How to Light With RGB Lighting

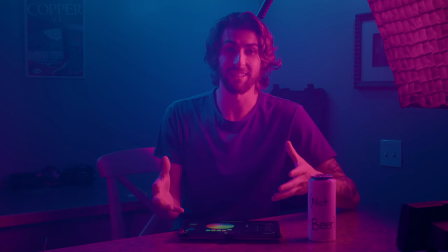(3:05)
it happens but diving in to this lesson particularly now what we are looking at here is something along the lines of an analogous color
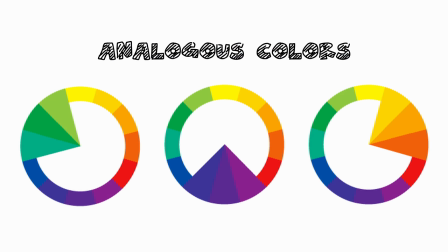(3:13)
combination explained a little bit better looking at the color wheel all of your colors in your scene are kind of settling on one corner of the color wheel so
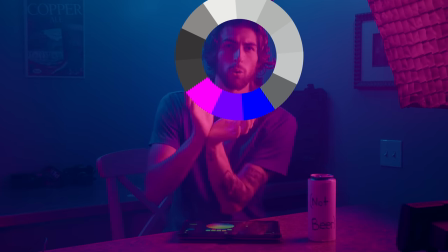(3:22)
we've got some pinks and some blues and those kind of all sit on this cooler magenta corner of the color spectrum so that's a great example
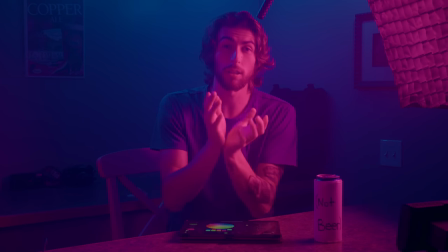(3:31)
of analogous colors so analogous colors being the colors on the same side of the spectrum you can do it in different ways you can have our key
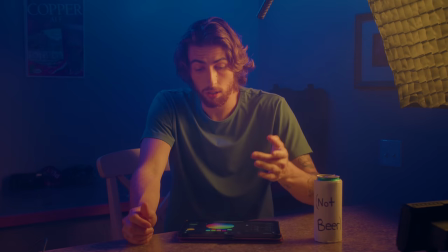(3:39)
light be maybe something of like an orange and our
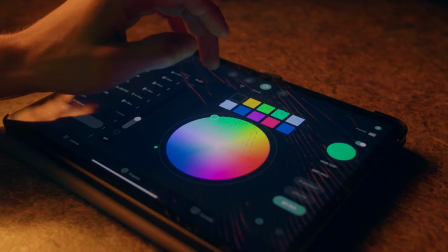(3:44)
background light something of like a green so these again look pretty nice as a combination of
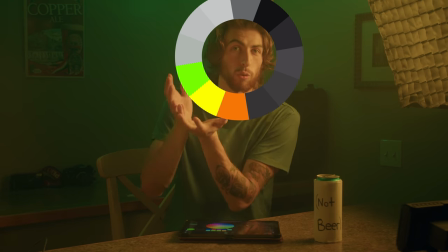(3:50)
colors because they're again sitting in that green orange region of this color
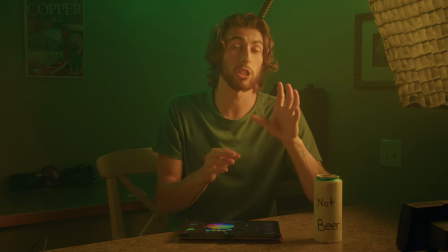(3:55)
wheel but another one and another combination that is probably the most frequently noticed and
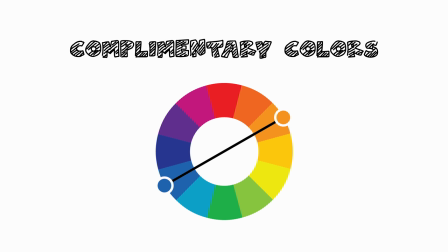(4:00)
used in Hollywood and film and photography in art in general is something called complementary colors which
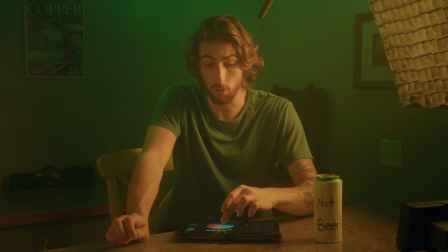(4:07)
the most common one you're going to see is most likely a blue and an orange.
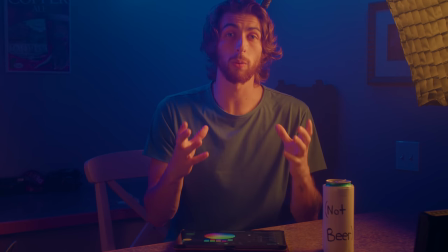(4:13)
So blue and orange are what are called complementary colors and looking at the color wheel the best way to describe complementary colors is directly across from each other.
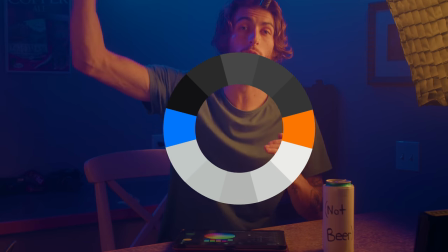(4:21)
So on one end of the spectrum you have blue and directly across the color wheel you will have orange and blue and
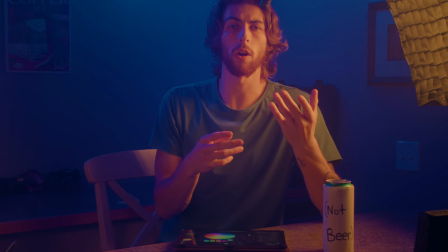(4:28)
orange feels the most natural to us and is probably the most used in Hollywood and film in general because it is just so natural.
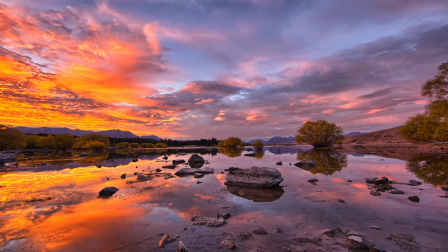(4:36)
We're so used to seeing the sun being a very warm source in the sky contrasted by the cool blue sky or the cool night tones.
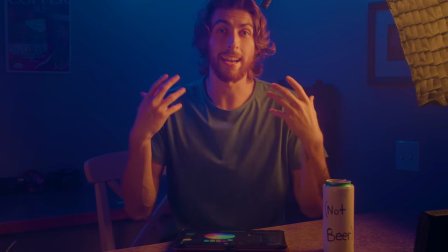(4:45)
It's a very commonly seen and natural color contrast for us,
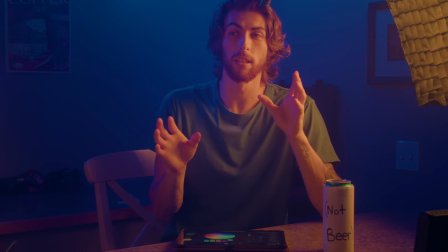(4:49)
but that is not the only option as far as complementary colors go.
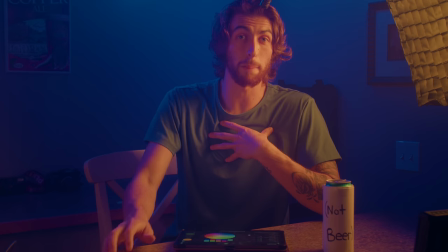(4:54)
Another one that is probably my personal favorite is,
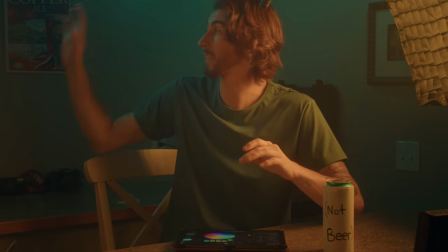(4:58)
let's see let's turn the MCs to this like fluorescent look and then the key light let's
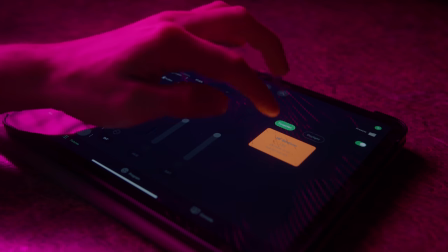(5:04)
go into the gels over here and I'm gonna use a high sodium
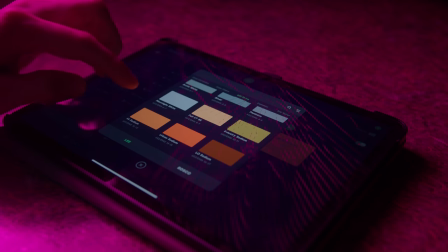(5:09)
gel which is a nice amber color so it's 600 series in high sodium and then
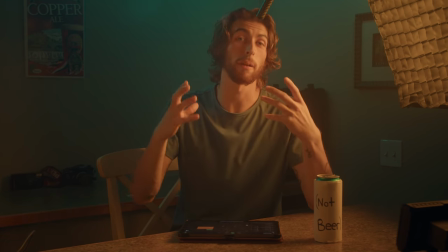(5:14)
this is probably my favorite combination of complementary colors one because I feel blue and orange is very overused
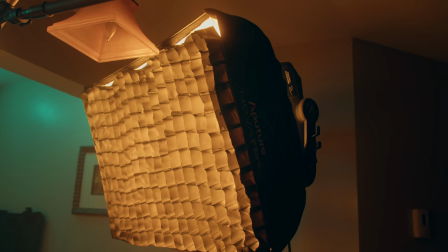(5:21)
for a good reason it looks fantastic but I I love this more amber and fluorescent kind of cyan look.
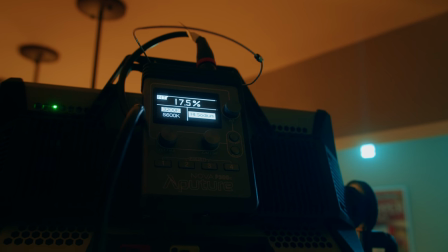(5:29)
It just has this really nice contrast in my opinion.
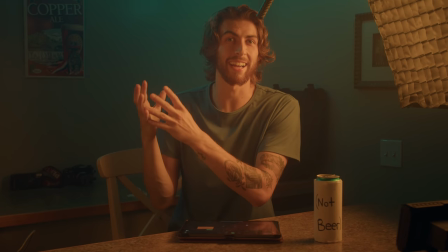(5:33)
So I always will resort with my blues more towards that cyan side and my warms more towards the amber side.
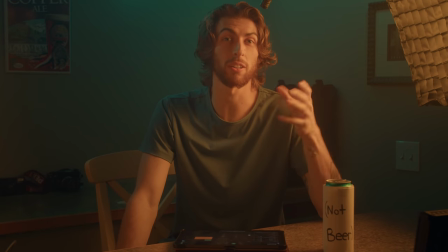(5:40)
It just has a really great look. So I do wanna take a second to talk about the RGB light sources that I'm actually using in this video.
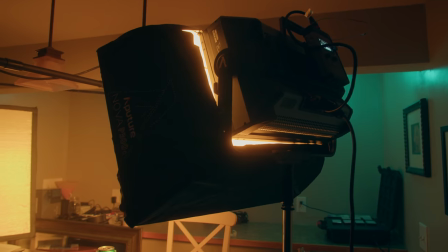(5:46)
And the key light, I have an Aputra Nova just because it's a beautifully soft light as itself,
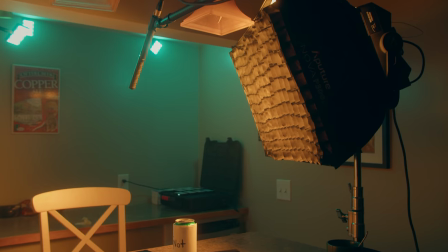(5:53)
but you have all of these options especially inside this link of gels,
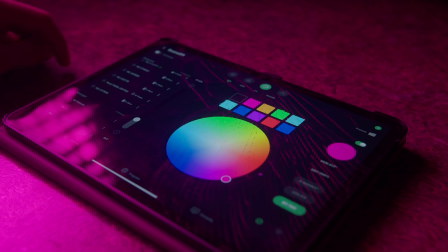(5:58)
HSI, CCT, all these different effects and so on and so forth.
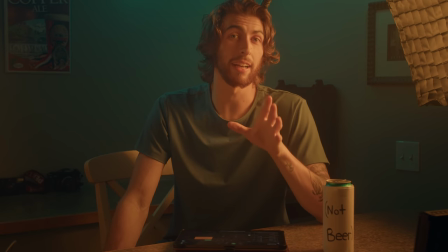(6:03)
So it makes RGB lighting very very easy.
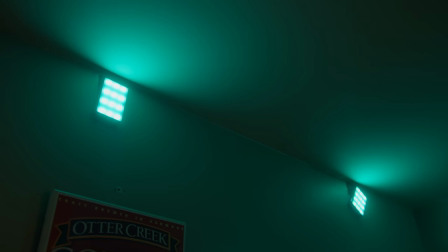(6:07)
And up here in our background I've got a bank of Aputure MCs.
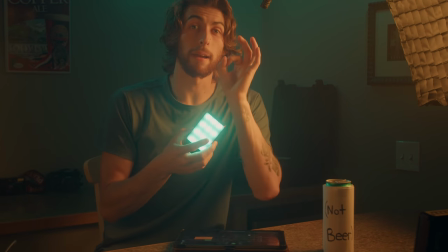(6:17)
Since they have magnets on the back I just took little metal pieces, I gaff taped them to the brought them up here,
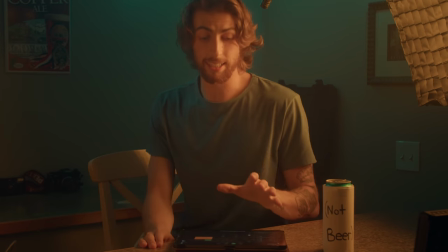(6:23)
slapped it on, and it makes it super easy. Especially sitting here with Sidus Link, I can adjust everything via Sidus Link.
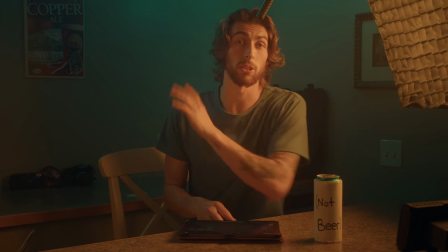(6:32)
Now, not all of us have access to RGB light sources like this, especially as a first light.
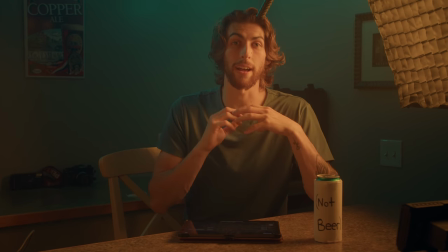(6:39)
I know for myself, RGB lights just don't have as much output as a typical daylight source would. So having an RGB light as your first light is probably not the best idea.
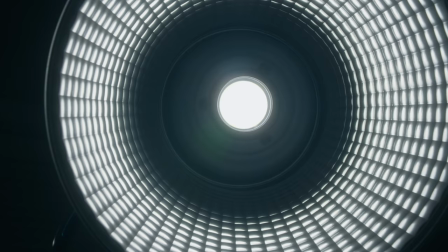(6:49)
For myself, my first light was an aperture 120d and that's just a daylight source so actually i'm gonna grab something be right back